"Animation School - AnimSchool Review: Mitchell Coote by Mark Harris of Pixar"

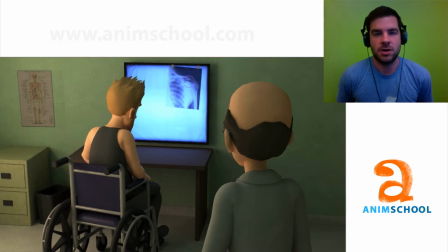Hey Mitchell, this is Mark Harris. Are you ready to take down some notes? Good. I'm ready to give them to you. Here we go. Let's take a look-see, shall we?
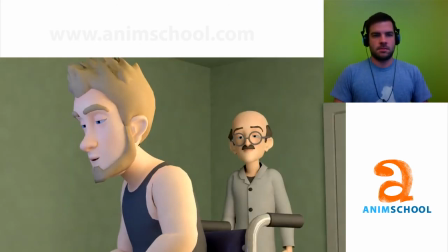Just when I think you couldn't possibly be any dumber, you go and do something like this
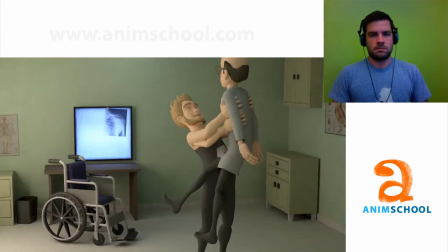and totally redeem yourself!
Cool.
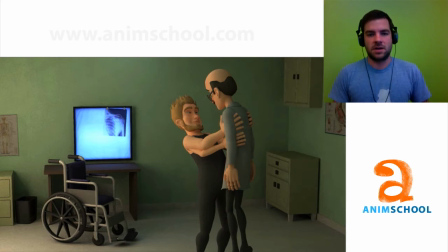Got a lot of nice animation going on, a lot of good arts, a lot of good overlap. let's look at some of the acting from the beginning.
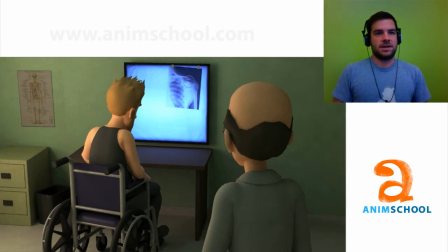You have a character who is trying to put off the fact that he's actually pretty excited and then we reveal that he has an extra arm to another character who is the doctor.
Just when I think you couldn't possibly be any dumber.
This shot works fairly well.
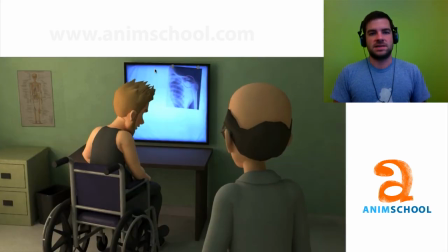It might be nice if he was slightly more in the silhouette. He tends to get a little crowded next to the frame here especially for this area as he comes back up. This is right before the end of the shot. So if you just keep him in that area this tangent will be I think less abrupt.
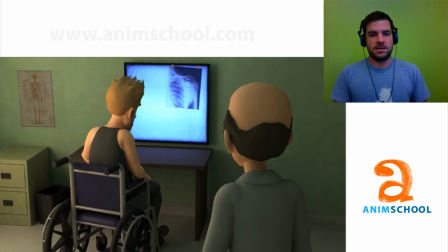Your acting here works pretty well.
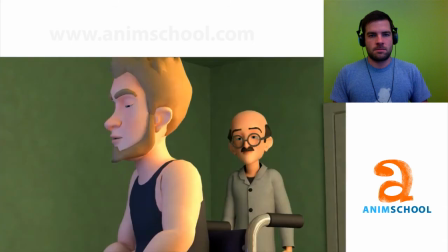Just when I think you couldn't possibly be any dumber you go and do something.
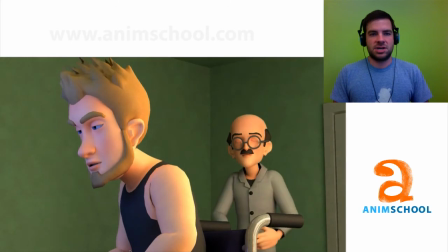Okay so when we get to the next shot and we see his expression it doesn't really tell us annoyed or angry or hiding the feeling that he's actually happy. It's not that specific. He actually just seems a little half-lidded, which makes him feel tired, and his brows don't really add to the overall attitude.
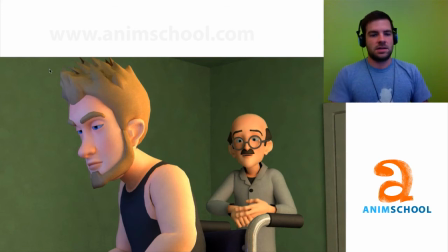So if he looked something that looked more like this, let's take his brows and make more of a shape out of them that says, I'm intense.
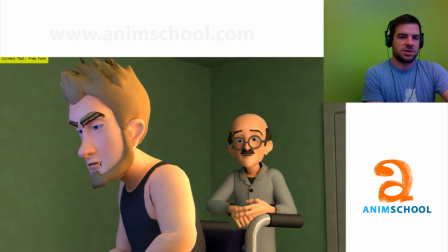We're kind of pointing them down to more of an angry shape. Also, his mouth is just kind of straight across and you might I don't know if you want something like a little curl at the end like that like a slight frown usually with the lips you want to keep a shape that's somewhat
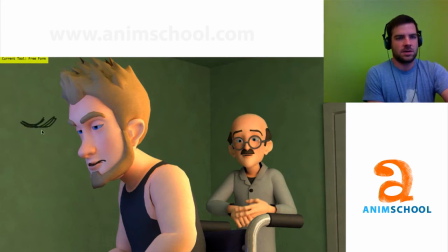telling of the attitude so an overall happy face or a sad face a lot of this is the corners because you can still get a like this right which is kind of like a like an M shape but it's like a frown it's with the mouth you want to be a little bit more specific to either give them a bit of a frown
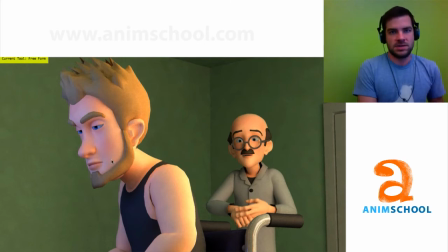or happy face or something point is you want his attitude to read clear he looks a little dazed slash tired and I imagine you probably want him slightly more intense the fact that you have the eyelids down makes him look a little bit sleepy so you might want to bring some intensity to him by opening
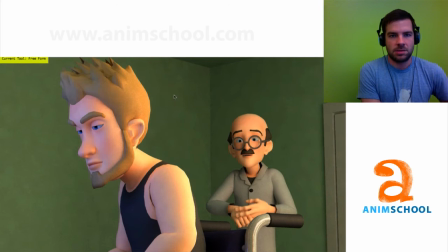the eyelid just a bit if you're gonna go for a deadpan look it'll probably help if you have the eyelids like this almost touching the eyes so you're not using that you're using the brows here to cut off the eye instead of the eyelid
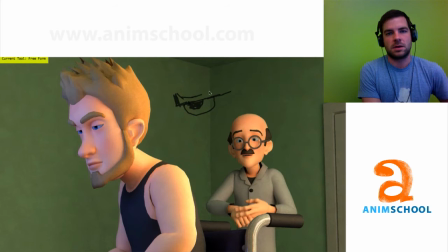itself so this is all brow in here that'll look more intense so let's keep looking on this guy you
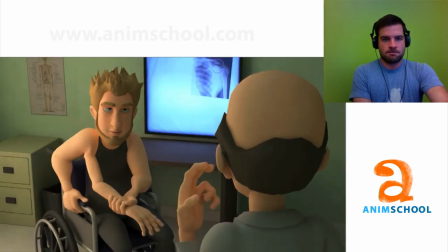go and do something like this and
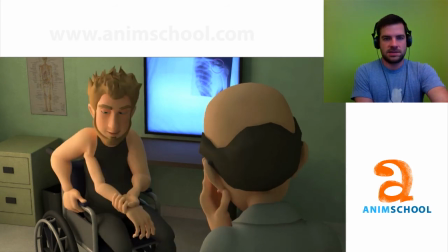and again he's looking a little sleepy here so make sure you keep a similar expression as he's looking down you don't want tired eyes and totally
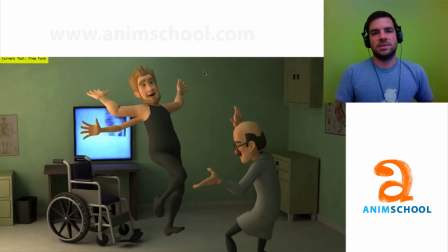redeem you so at this point he's still looking a little bit sleepy and he's looking up in the air you might just want to keep his gaze on the other character so that we keep him focused and in the scene and then raise his eyelids for more intensity redeem
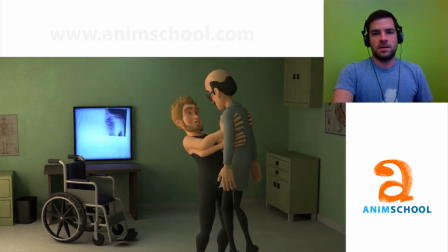yourself here you're very close to this expression but again probably too much upper eyelid and his brows aren't really emphasizing the attitude so these